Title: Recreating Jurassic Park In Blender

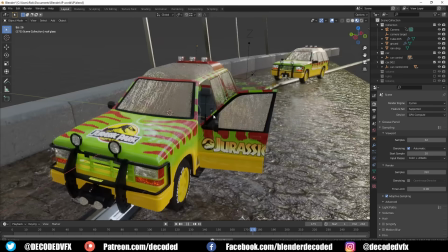I found this really nice rainy window shader online and with a few tweaks it looked really great on the glass.
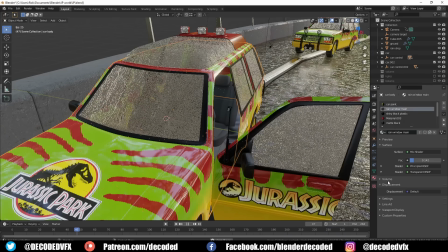I originally planned to use some real volumetrics in this scene but it was massively increasing the render times and
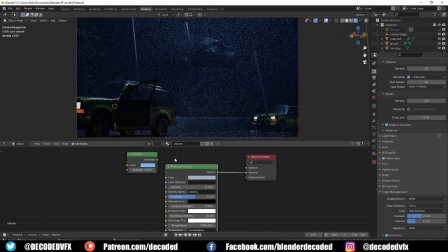it was causing loads of noise in the render so I swapped out the principal shader just for a low strength emission shader. It looked like 80% as good and render times were cut in half so it's a pretty good trade-off.
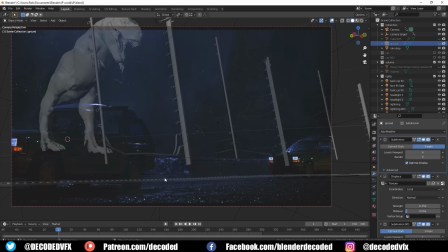I didn't really record any of the animation process but trust me you're not missing out on anything interesting it was basically just two days of trial and
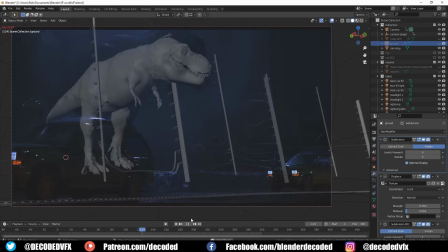error. now it did seem like it was going really slowly but then I found out that this original walk cycle animation took the guys at ILM
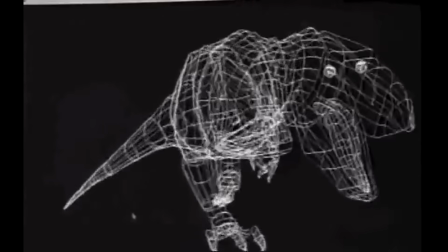a month to figure out so I wasn't too worried about two days especially considering that this is basically my first proper animation that's not too bad
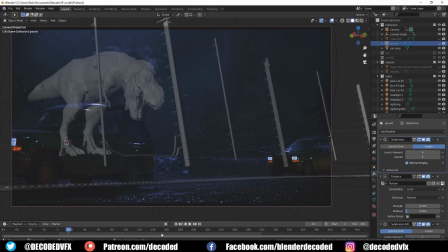so what I did is I had the original shot in the camera as the background and I just worked backwards through the shot and I tried to
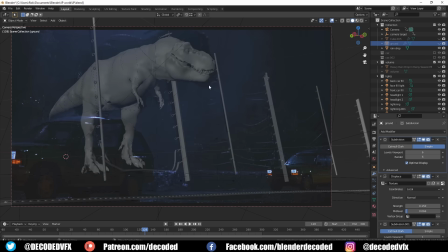line up the t-rex at certain keyframes the best I could I knew that I wouldn't be able to get an exact match with the original plate
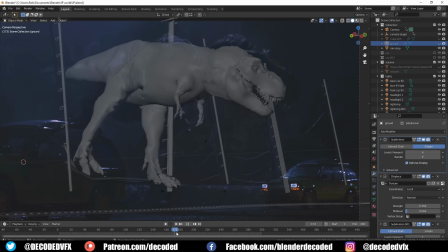for various reasons I wasn't too worried about trying to match it exactly as long as I got the same sort of feel of the motion I
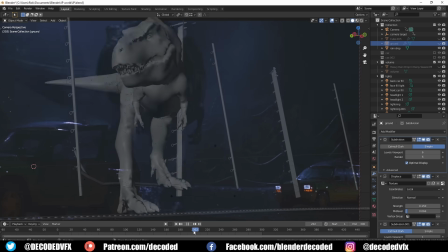was happy with it I just wanted to nail the essence of the shot once all the major movements were blocked in I went back through the whole animation and I started animating all
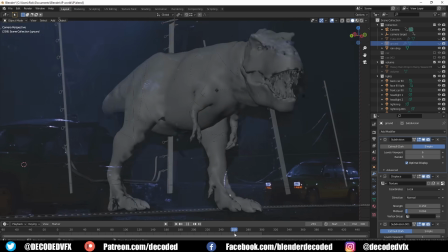these subtle little gestures like the fact that she shifts her weight a little bit when she steps up onto the
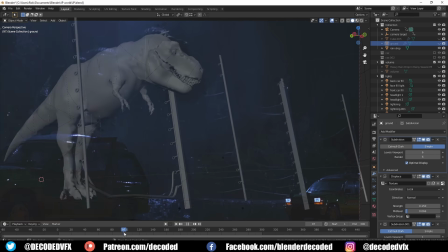platform or when she moves forward her head kind of follows afterwards and bobs a little bit when she walks. Stuff like that just adds a lot more sense of weight to the scene. It stops you from getting this really like floaty animation.
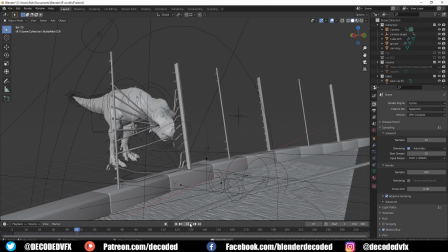So with the character animation done, that brings us to probably the biggest headache of the whole project, the bloody cables. Don't get us wrong, the cables on the side were fairly easy. They were fiddly and they were time-consuming but they weren't difficult.
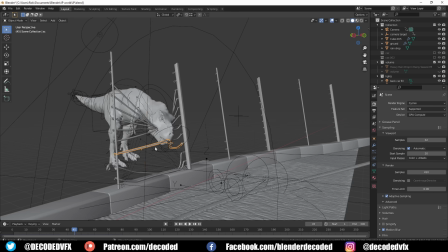I basically just made a load of curves, gave them some thickness convert them into a mesh and then I applied a cloth sim and
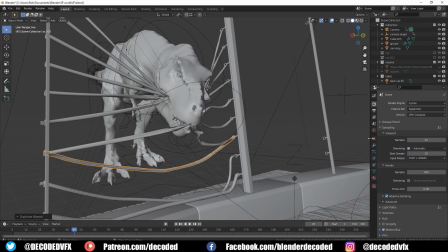I used pin groups and hook modifiers to make it stick to the fence that part was nice and easy the real problem came when I had to make these
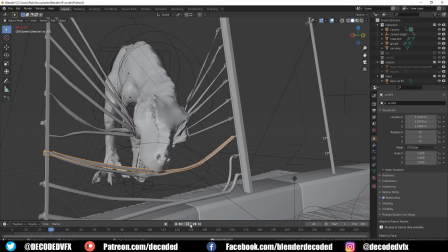cables that actually snap when the t-rex bites through it now at the very start of this project I made like a little proof of concept animation I
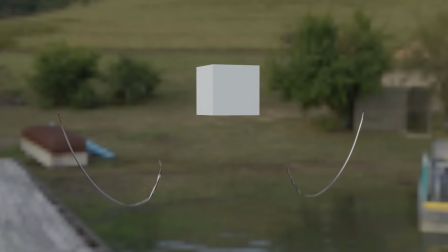thought to myself can you make a cable that snaps just by running a cloth sim at the point where it snaps swap it out for an identical copy of the same mesh and then run another club sim but this time with a broken two and it worked here's the animation it worked fine
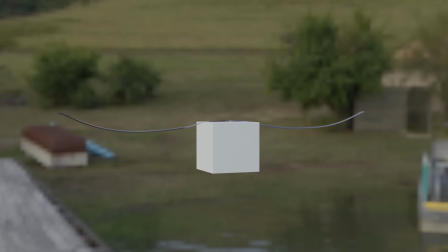but when I actually tried to do it in the real scene with a t-rex actually moving all of the cables and all the other things hook modifiers it was a nightmare I'm going to describe the process for one cable just so you
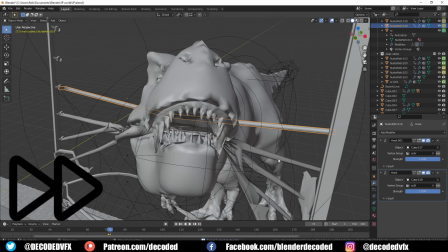can feel my pain I ran a cloth simulation on the cable and I selected the thing where I wanted to snap to occur You can't make a duplicate of a mesh mid simulation So I
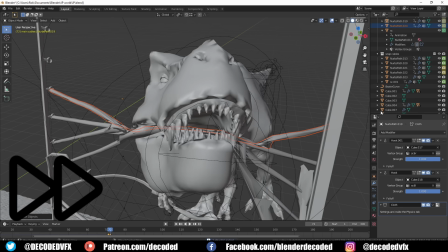had to apply the cloth sim as a shape key on that frame Then I copied the mesh and I pasted it into a different version of Blender I removed the base shape key from the duplicate So now the duplicate matches the shape of the original Then I went back into the original Blender
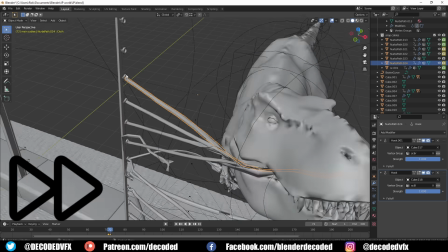file And I undid the application of the cloth simulation as a shape key Then I pasted in the new duplicate
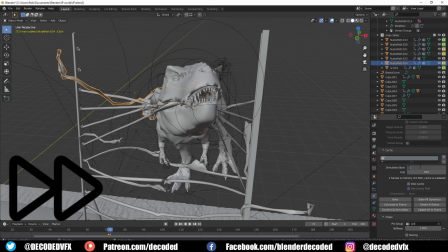So now I've got two meshes I've got one with the cloth sim And I've got a duplicate without it But on one single frame they're both the exact same shape I keyframed the
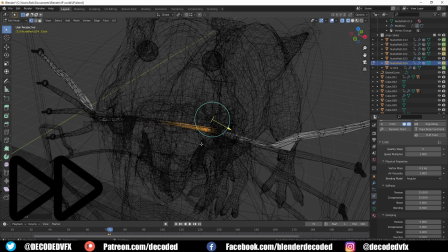render visibility of the original cable So that it would disappear At the same time the other duplicate would reappear Then I went into edit mode on
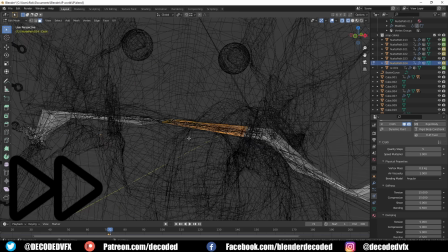the duplicate And I split it up into two different pieces I re-added the hook modifiers to this duplicate and I ran a cloth simulation again which
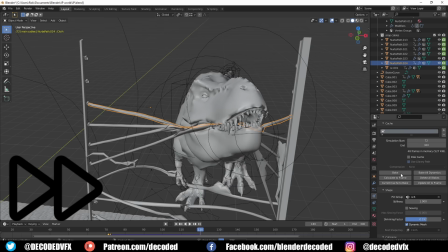would start on the frame where the snap was going to occur. I had to make the properties of the cloth simulation a little bit elastic otherwise the cables wouldn't move out the way of the T-Rex in time and I wanted to make them look like they're kind of snapping with a little bit of energy anyway.
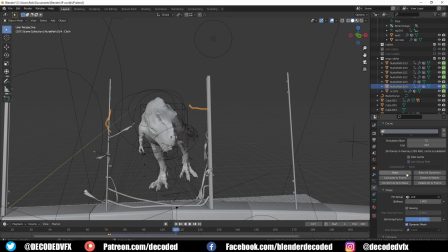I had to repeat that process about six or seven times. Like I said it was a nightmare.
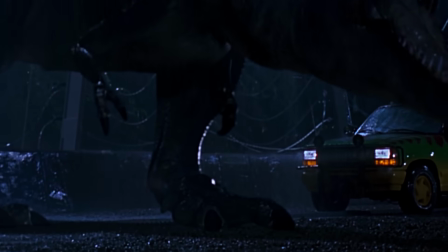So thankfully at this point it was almost time to hit render but first I just wanted to make one or two more tweaks to the rain effects. The original shot has these two splashes when the Tyrannosaurus foot hits the ground so I quickly just made this splash animation by dropping a cube into some liquid.
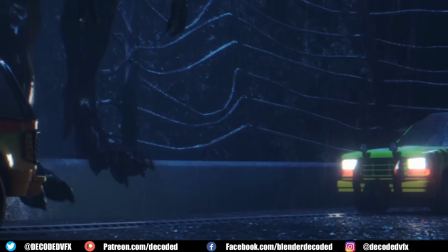I didn't know if this was gonna stay in the final render or not when I was making it but I was actually surprised with how good it looked.
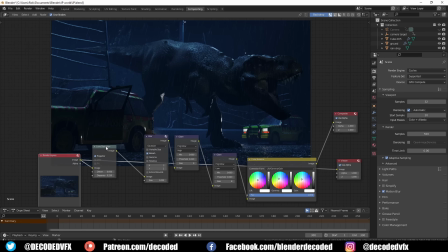The final rendering was done with just one pass and a little bit of compositing.